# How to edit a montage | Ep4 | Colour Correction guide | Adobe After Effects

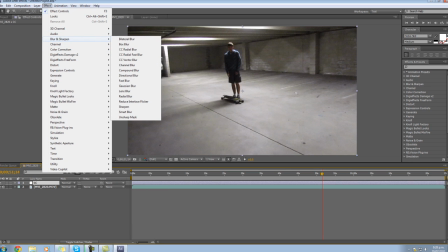250s
I'm blind today. Blur and sharpen. So we can add some sharpen, which I would do.
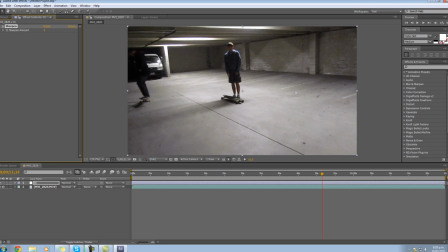256s
So this is a very fuzzy clip, so adding a little bit of sharpen. Not too much, like that's stupid, but you could add like, I'd probably put about a 10 sharpen on there. Just sharpens the clip up a little bit, look at that. Another method that I've seen is do another Control Alt Y and call this fast blur.
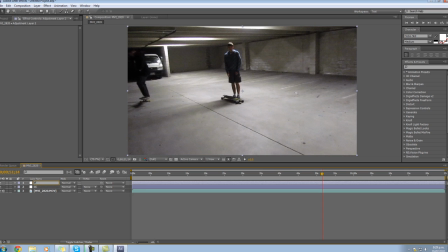275s
Like so, fast blur.
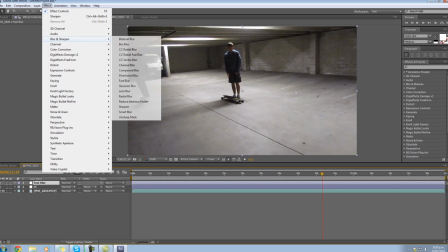281s
Effect, blur and sharpen, and add a fast blur.
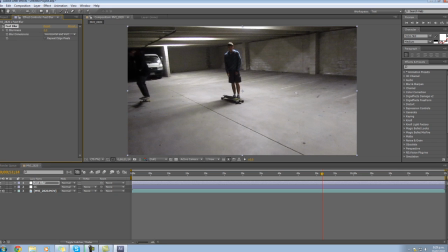287s
Where's the fast blur? I'm blind. Sorry if I'm going a bit fast, but I'm trying to fit this in nice and quickly. If you have any problems, just stop and rewatch the video over and over again in the certain spots wherever you want it. And in the fast blur, you want to click, I'll show you what happens. If you don't click repeat edge pixels, I'll just do extreme.
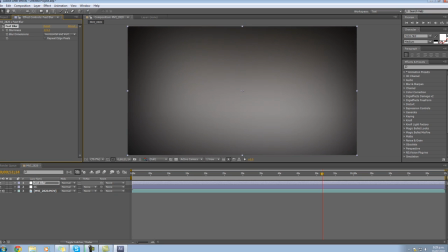305s
You're gonna have these black bits around the edges, which in normality, when it's not this extreme,
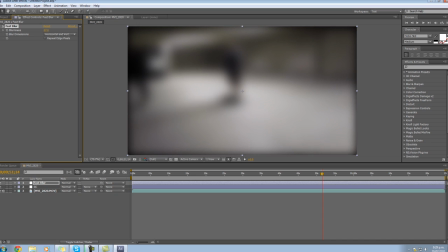312s
it looks like that, and you get these stupid things. But if you click this, sorry, excuse the cold, it gets rid of the black edges. So I want to drag this up to maybe like 20,
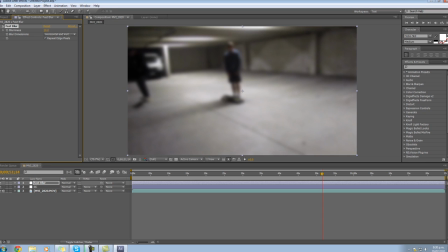327s
and that gives everything like a nice fuzz, maybe around 20, everything a nice fuzz, which sort of diffuses the edges and stuff, but you can't really make out anything in that picture. So what you do is click over here and under mode, go to,
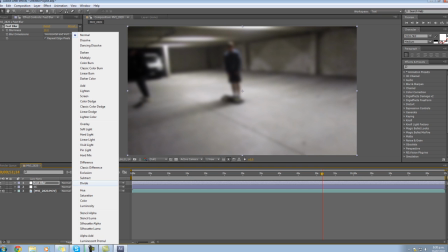341s
click on it, from switch from normal to overlay.
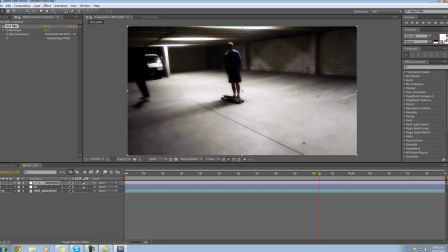345s
Now if that isn't there, I think you hit F4, and if you know to bring it there and take it away like that, see? And that'll bring it back, an overlay, and this will diffuse it. So this is what I was talking about, instead of doing the looks diffuse, you can do this, and it just gives everything a nice soft edge.
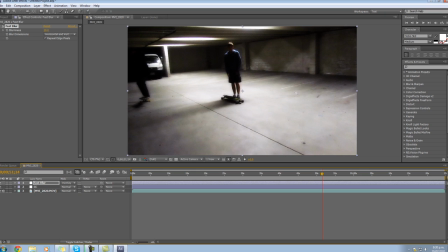359s
So the clip is really grainy before and bad quality, this sort of helps fix that problem, makes it look a little bit nicer.
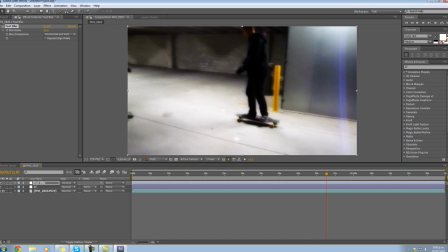370s
It's jammed up a bit here, as you can see, it just looks a bit nicer.
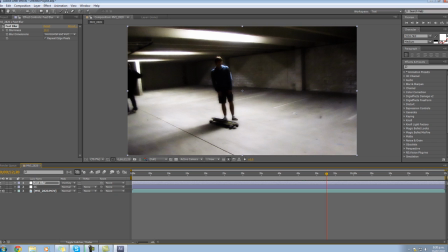377s
Other things you can do is add masks around objects that you want to be like fuzzed up and stuff. I'll do an example. So if I just want the fast blur but not to be on the character there, I would just get a mask.
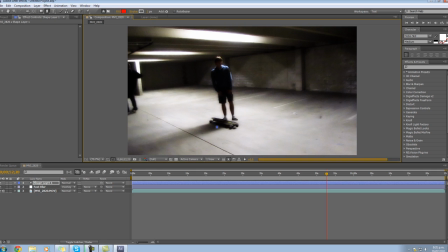394s
I'm just going to do this really, oops, wrong one. Delete that. Why is it doing that? I want a pen tool. There we go. I didn't want it on lane there, like that. And it would mask around him like that.
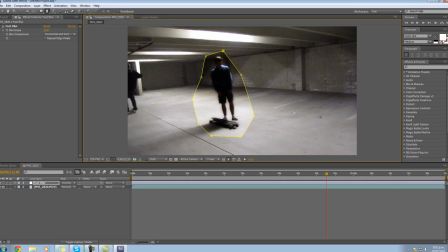412s
But I would usually, I'd take my time and go carefully around him. But as you can see, the mask, you can see the difference of the color correction and stuff there of what it looks like, how much nicer it looks with it. So that's just with the diffusion. But I want the diffusion on the outside so I can see his face properly.
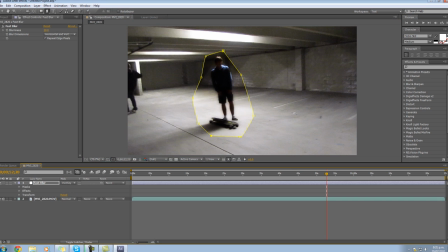431s
So what you do is you drop down the fast blur masks and then you click inverted.
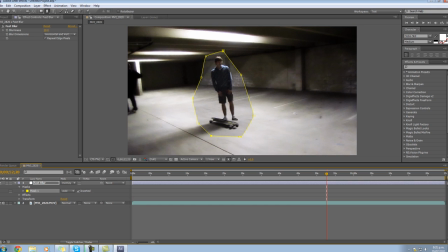437s
And now the mask is on the outside. Now, if I click away from this, you can see there's a massive line around there, so that looks absolutely ridiculous. So you can keep dropping down the mask, and then you can go to feather and just drag that way out like that.
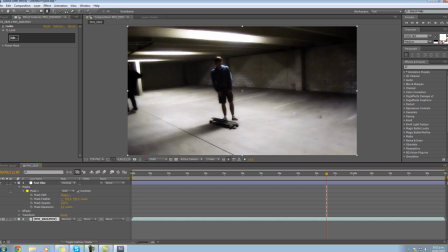451s
Now it sort of comes into him like that, and it looks really nice, and there's no big black line running around the edges of the obvious mask. You can see a little bit of it, but it's not too bad.
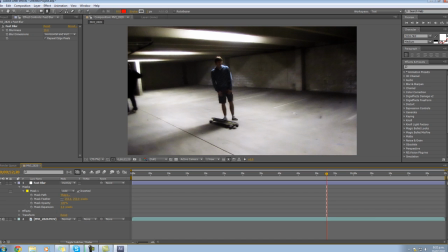465s
I usually put this about 250, that's probably a bit too much, there you go. So, yeah, is there anything else? You can also do the same things with sharpens. You can just put, I think you may have, leave inverted on, put a mask around it,
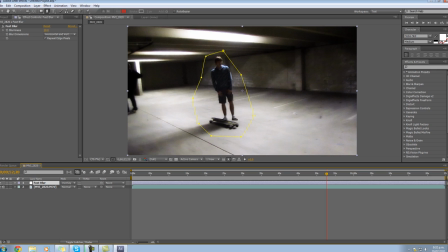482s
and then put, drop sharpen into it, and it'll just sharpen in this bit here. I think that's pretty much all for color correction. You just need to keep it looking nice, looking sharp. Don't overdo it, don't overkill the show.